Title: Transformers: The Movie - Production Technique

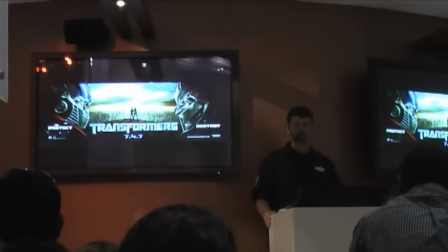My name is Jeff White. I was the digital production supervisor on Transformers. I'm going to walk you through some of the stuff that we did.
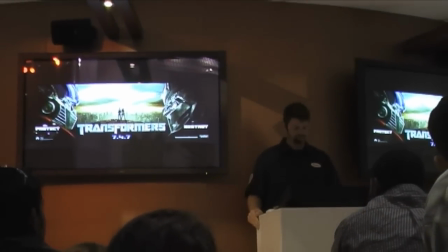Feel free to come up with any questions afterwards. I'll be happy to hang out for a while. Hopefully lots of you are fans of the old cartoon.
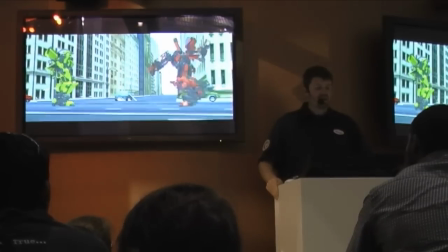I know I was a huge fan. In terms of working out the animation,
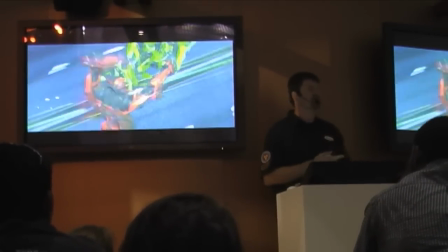it was very interesting on the show because you think with 30-foot-tall robots you'd want to really sell the weight and have them move pretty slow,
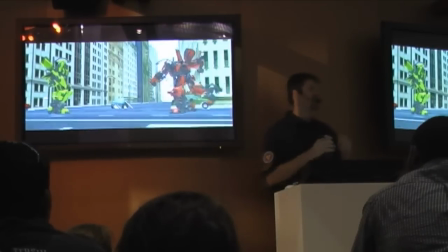but Michael didn't want that at all. He wanted ninja alien warriors.
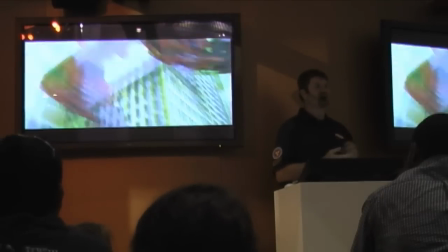He wanted them to be full of energy, throwing each other around.
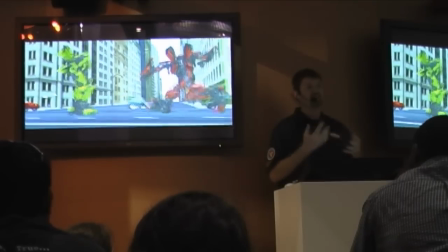And actually, in hindsight, it was a great idea because it kept the movie full of action, and that's his style.
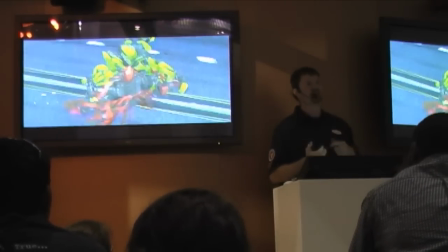So the animation supervisor, Scott Benza, really had a challenge in terms of working out, okay,
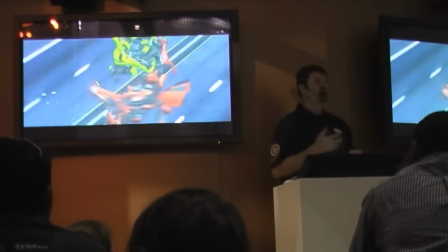how do I keep these things heavy while still making this exciting in a Michael Bay film?
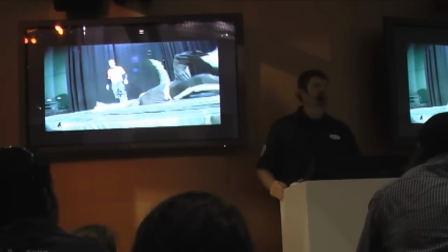And 3, 2, 1, there!
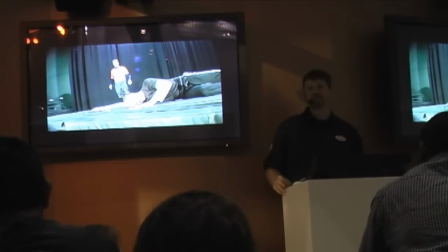So for a lot of the action scenes we record video reference of the animation.
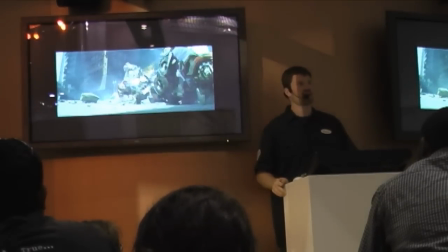And you can see that translated pretty directly into the shot. Here's another example, this is pretty funny.
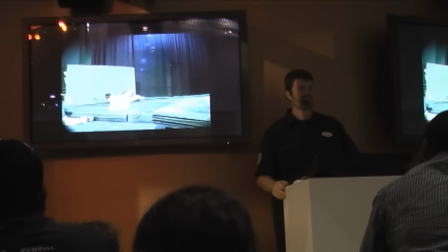I hope that that hurt.
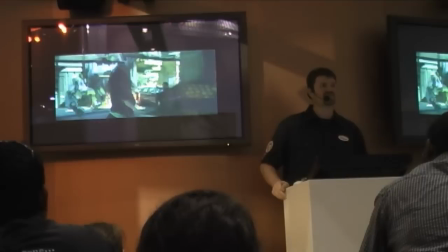So it was really nice for Michael to be able to go down and record these stunt guys down in Los Angeles and then we'd bring that back up and use that as a template for our animation.
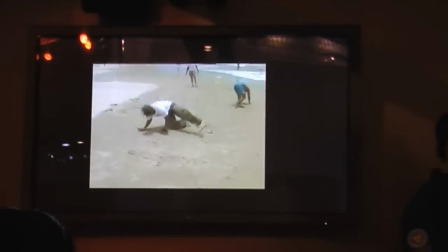But we went and found video reference because we wanted each Transformer to have a unique way to transform, sort of part of their character.
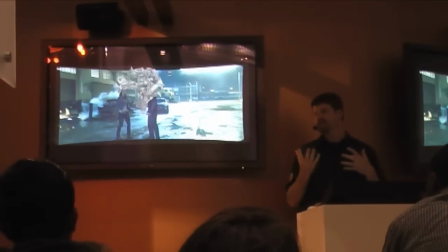So with a name like Jazz, it seemed appropriate that he would have a kind of dance move. And you can see how much that references the video that we collected.
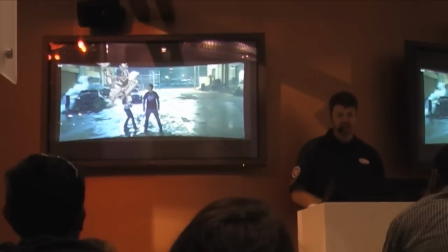This one was done by Sean Kelly. Additionally, we had to do a lot of work on facial animation.
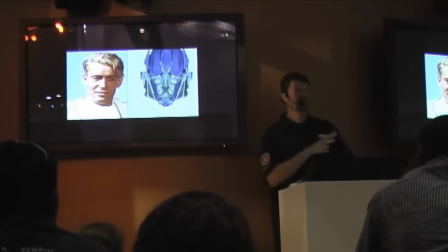And we always, again, start with reference. So we tried to figure out how many pieces of the human face do we need to represent in the Autobot face in order for expressions to read.
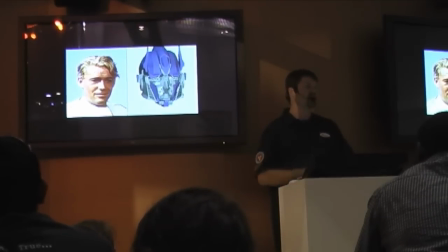So we made eyebrows, the eyes can dilate, the pupils can dilate, and of course the lips, which were so controversial. Michael was very insistent that he didn't care what people said, they were going to have lips.
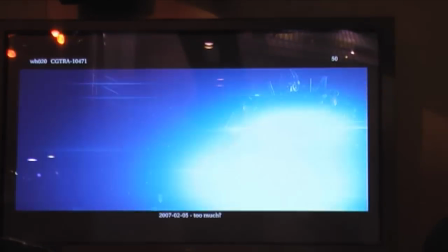There was a lot of controversy on the show about Optimus' lips,
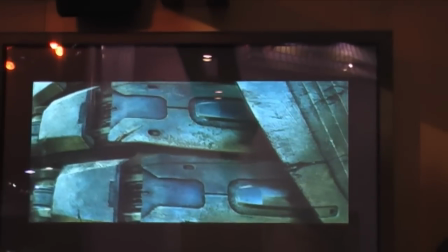and we thought we'd bring along our first test that we did for this.
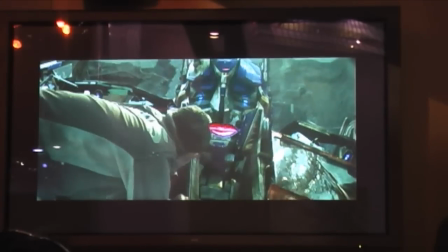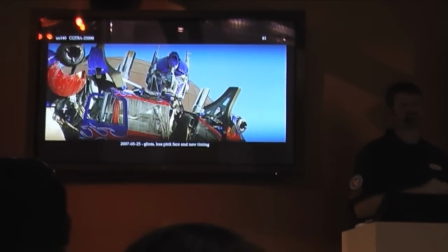And I brought this shot along, this is from the AO sequence, and it's a really beautiful shot,
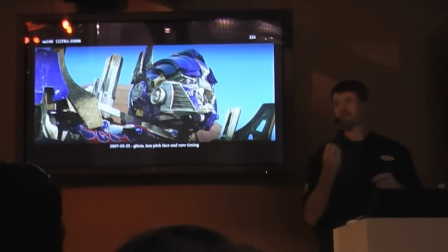the lighting is incredible, but I also wanted to bring it because it really shows off the texture map painting that was done.
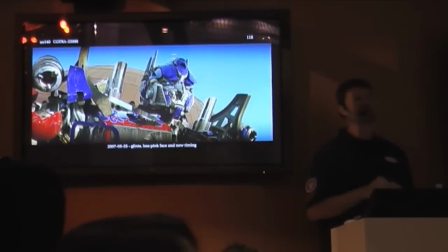There's over 34,000 texture maps for all the Transformers combined, and you can see that in the levels of paint, there's sort of the base color,
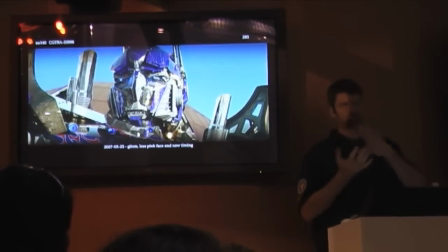then there's the car paint layer, there's a dirt layer, later all the glass gets cracked and broken. And a lot of the fine detail and etching is actually displacement that's in the shader rather than being modeled in.
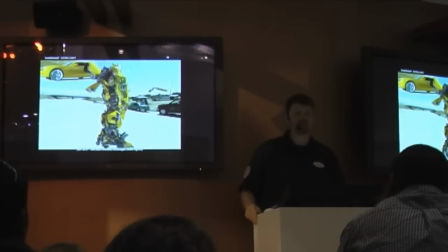It's pretty incredible. So here's the final Bumblebee model that we came up with and it got quite complicated. By the time we were done, he just had thousands and thousands of pieces.
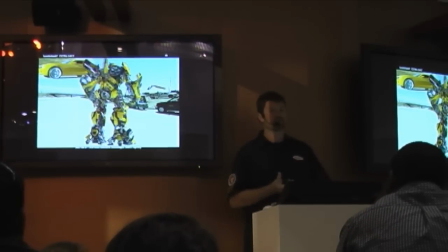And something that was very important to Michael is that you should be able to look at these models and recognized pieces that you would see if you lifted the hood of your car.
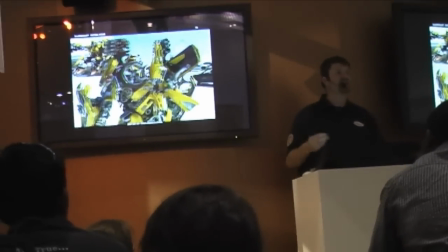Additionally, we had to do lots of levels of paint. So we did a set of damage paint for Bumblebee, which you can see in his chest there.
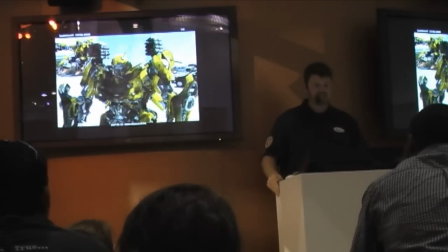When he's having his battle with Demolisher in one of the sequences, he gets kind of scorched up.
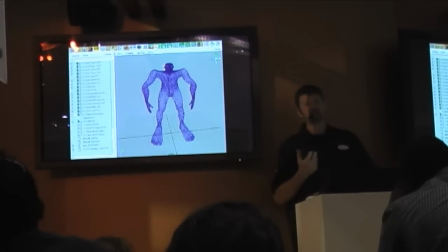And, of course, lots of weapons built. All of the rigs started with our Block Party base, and that's a modular rigging system we have at ILM.
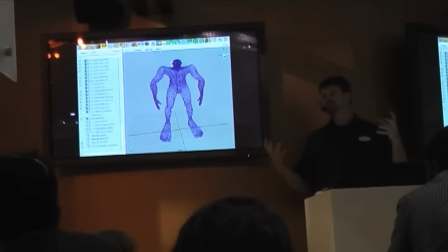And the rig is encoded in a geometric volume, So the first step is to re-sculpt that volume to fit your character, and this is what our volume looked like for Bumblebee.
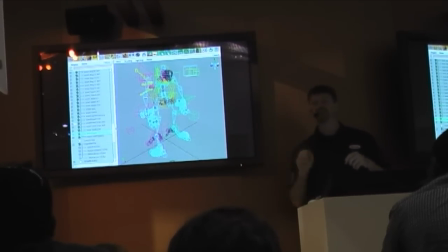Then the joints are drawn off of that geometry, so we don't have to go in and place them by hand. It uses that mesh and draws the joints out for us.